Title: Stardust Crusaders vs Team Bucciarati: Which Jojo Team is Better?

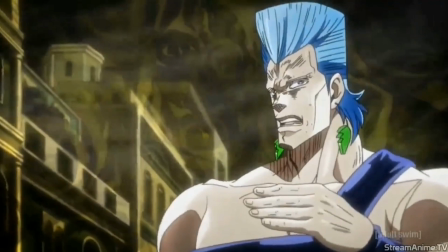(4:03)
When one team member is put on the bus, the other person would fill the role for some fights,
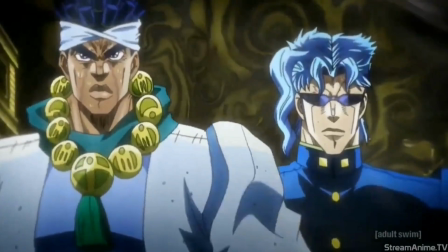(4:08)
as seen with Kakyoin and Avdol's fluidity as the strategists, and Jotaro and Polnareff being the fighters.
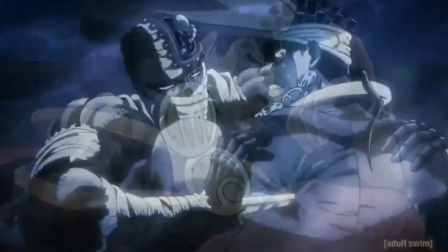(4:14)
It's especially apparent with Kakyoin and Avdol because, while Avdol's out of the picture after the first Jay Gile fight,
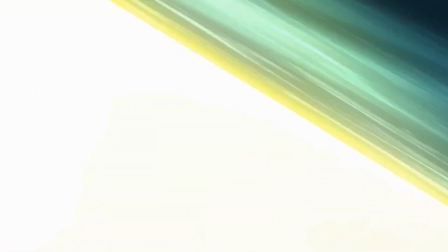(4:21)
Kakyoin helps Polnareff devised tactics on the fly to defeat the Hanged Man, while also allowing the French Bruiser to grow as a character.
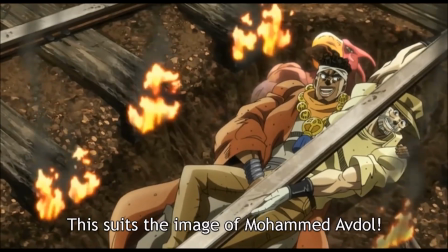(4:27)
And while Kakyoin was out of almost the entirety of the Egypt arc, Avdor was there to help decipher stand powers and how to approach their enemies.
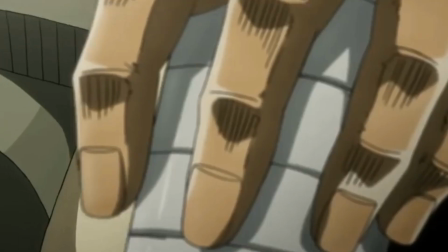(4:36)
To top it off, if the fight called for mind gains,
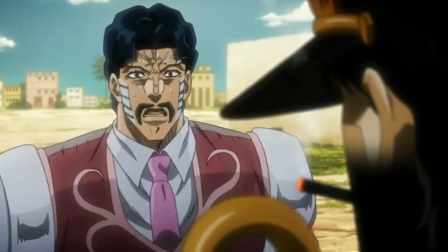(4:39)
the Huffle Bruiser of the group can also step beyond giving auras to someone who can unnerve or cheat his opponents, as seen with Jotaro's fights with the Derby brothers.
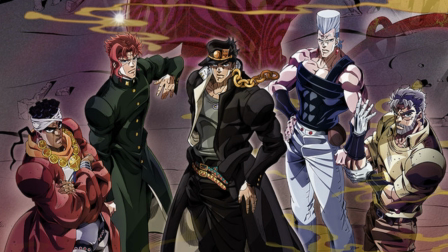(4:47)
This makes for a more interesting dynamic, as group strengths and weaknesses can be played off each other even though most of these stand petals are fought one-to-one, as Araki developed his writing style to make sure that each of the characters can stand on their own feet when backed into a corner.
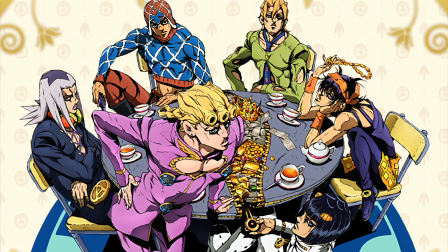(5:05)
Vento Oreo's group also has the benefit of not having a fixed member role for each of their encounters, and allows each one of the members to have their time to shine in their 1v1 matches.
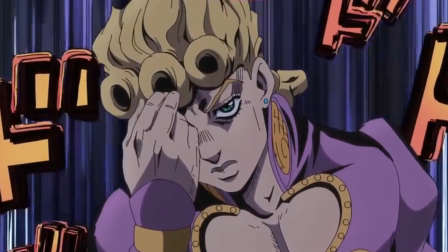(5:15)
The role of the team's healer, while more prominently given to Giorno, is also given to Bruno and his zippy fingers,
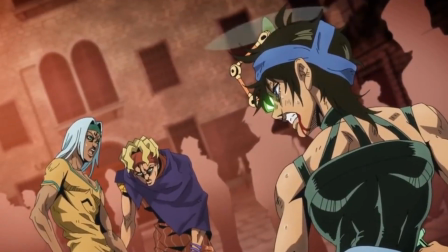(5:21)
and the role of the tracker falls to Narancia and Abacchio since their stance are designed that way.
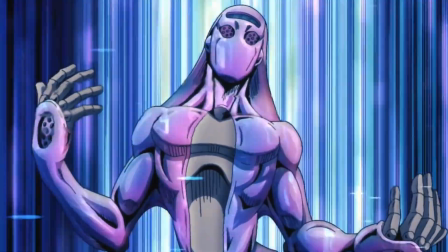(5:27)
In fights where if one tracker was incapacitated or activated for a different role in the group,
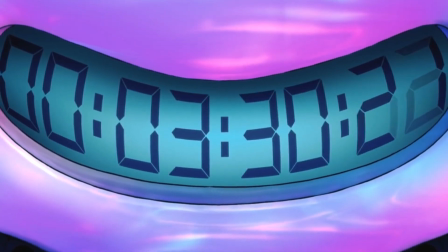(5:32)
the other can fill the tracking role perfectly, such as the Succaro fight and the Sardinia arc.
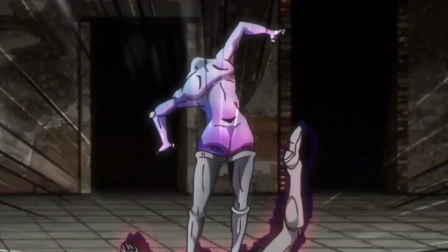(5:38)
Additionally, their stance combat styles balance each other out. Abacchio is able to fulfill the close combatant role, while Narancia's is for ranged combat.
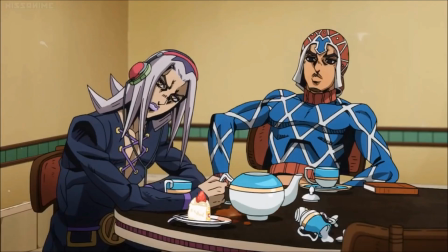(5:48)
However, Bucciarati's group didn't feel as warm as the Stardust Crusaders, especially when we were first introduced to them.
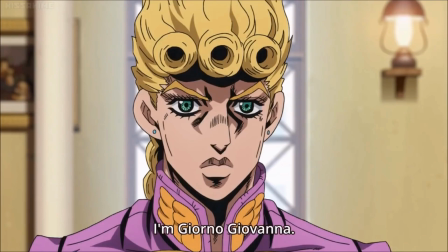(5:54)
When I watched Vento Oreo the first time around, I wasn't too comfortable seeing the violent gags used to introduce each one of Team Bucciarati.
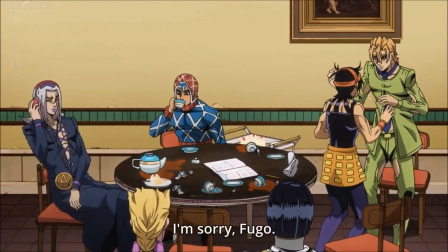(6:02)
It felt too dissonant from the kind of character interactions I was used to from the previous part Diamond is Unbreakable.
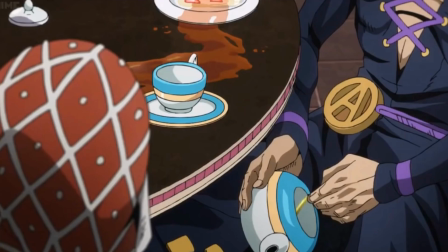(6:08)
A part of me also felt uncomfortable from the fact that Giorno was practically hazed Abakyo before he could be accepted into Team Bucciarati.
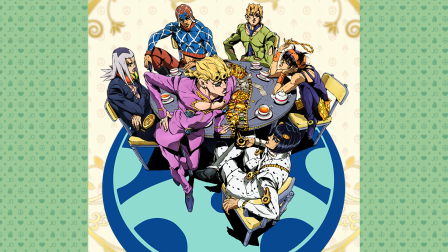(6:16)
Within context, their coldness towards Giorno is understandable, as adding a new person to a team can significantly alter the team dynamics, especially since the reason why they all bonded was because of their shared experience.
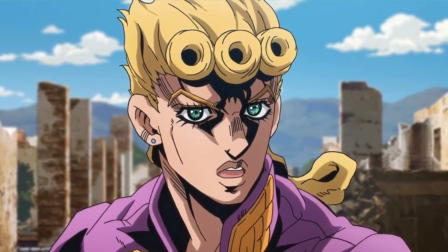(6:29)
Even as the team eventually warmed up to Giorno, most of the conversations revolved around their mission or their clashes in ideology.
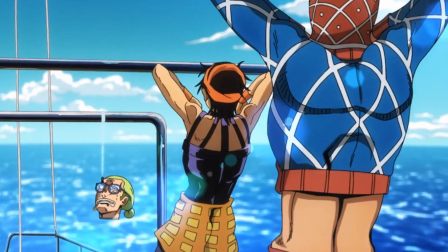(6:36)
The torture dance, while invoking the same cheesiness as the Crusaders stepping in sync, was, in my opinion,
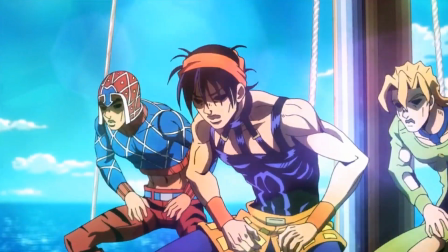(6:43)
tonally dissonant, as it happens right before Zuccaro's interrogation, but I'm sure some other people may read it differently,
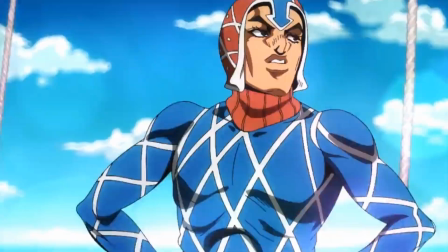(6:50)
and I can't deny that the LSD animation sequence is on point.
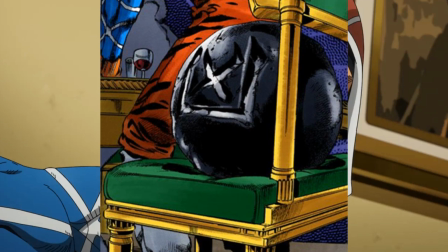(6:54)
It wasn't until we get to the Rolling Stones arc where we actually got a taste of the team's quirky chemistry in a warm manner,
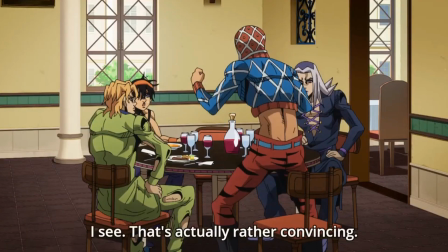(7:00)
with Mr. postulating a question about how humans would taste if we ate them. From this lunchtime scene, we're able to get a sense of their normal conversations,
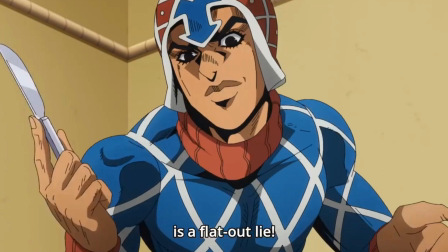(7:09)
and that specific topic can be taken out of its context and asked amongst any group of friends.
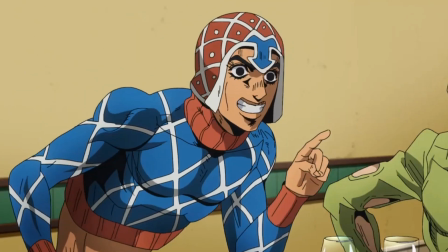(7:15)
I wish we'd got more of that kind of warmth during the group's introduction, but alas, this chemistry that was introduced in the last arc was too little too late for me.
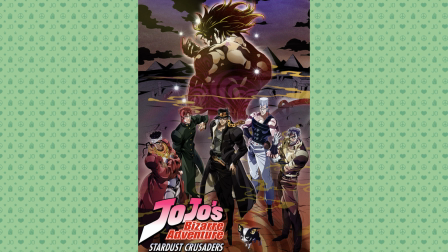(7:25)
In that sense, I'd argue that the Stardust Crusaders does a better job in showing team chemistry and warmth rather than team Bucciarati.
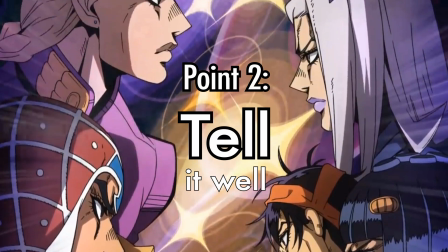Show, don't tell. That's what we're taught to do in an English creative writing class.
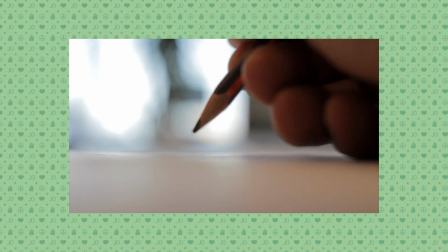(7:47)
While we're often told that show, don't tell is a better way of crafting a story, using tells at the right time is an oft underappreciated,
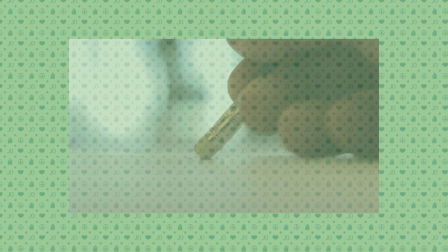(7:55)
maligned technique in favour of vague flourishings to describe scenes like the glints of a water droplet falling off someone's cheek.
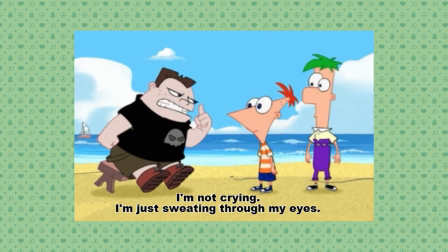(8:02)
Is the person crying or sweating? We won't know unless we were told the context.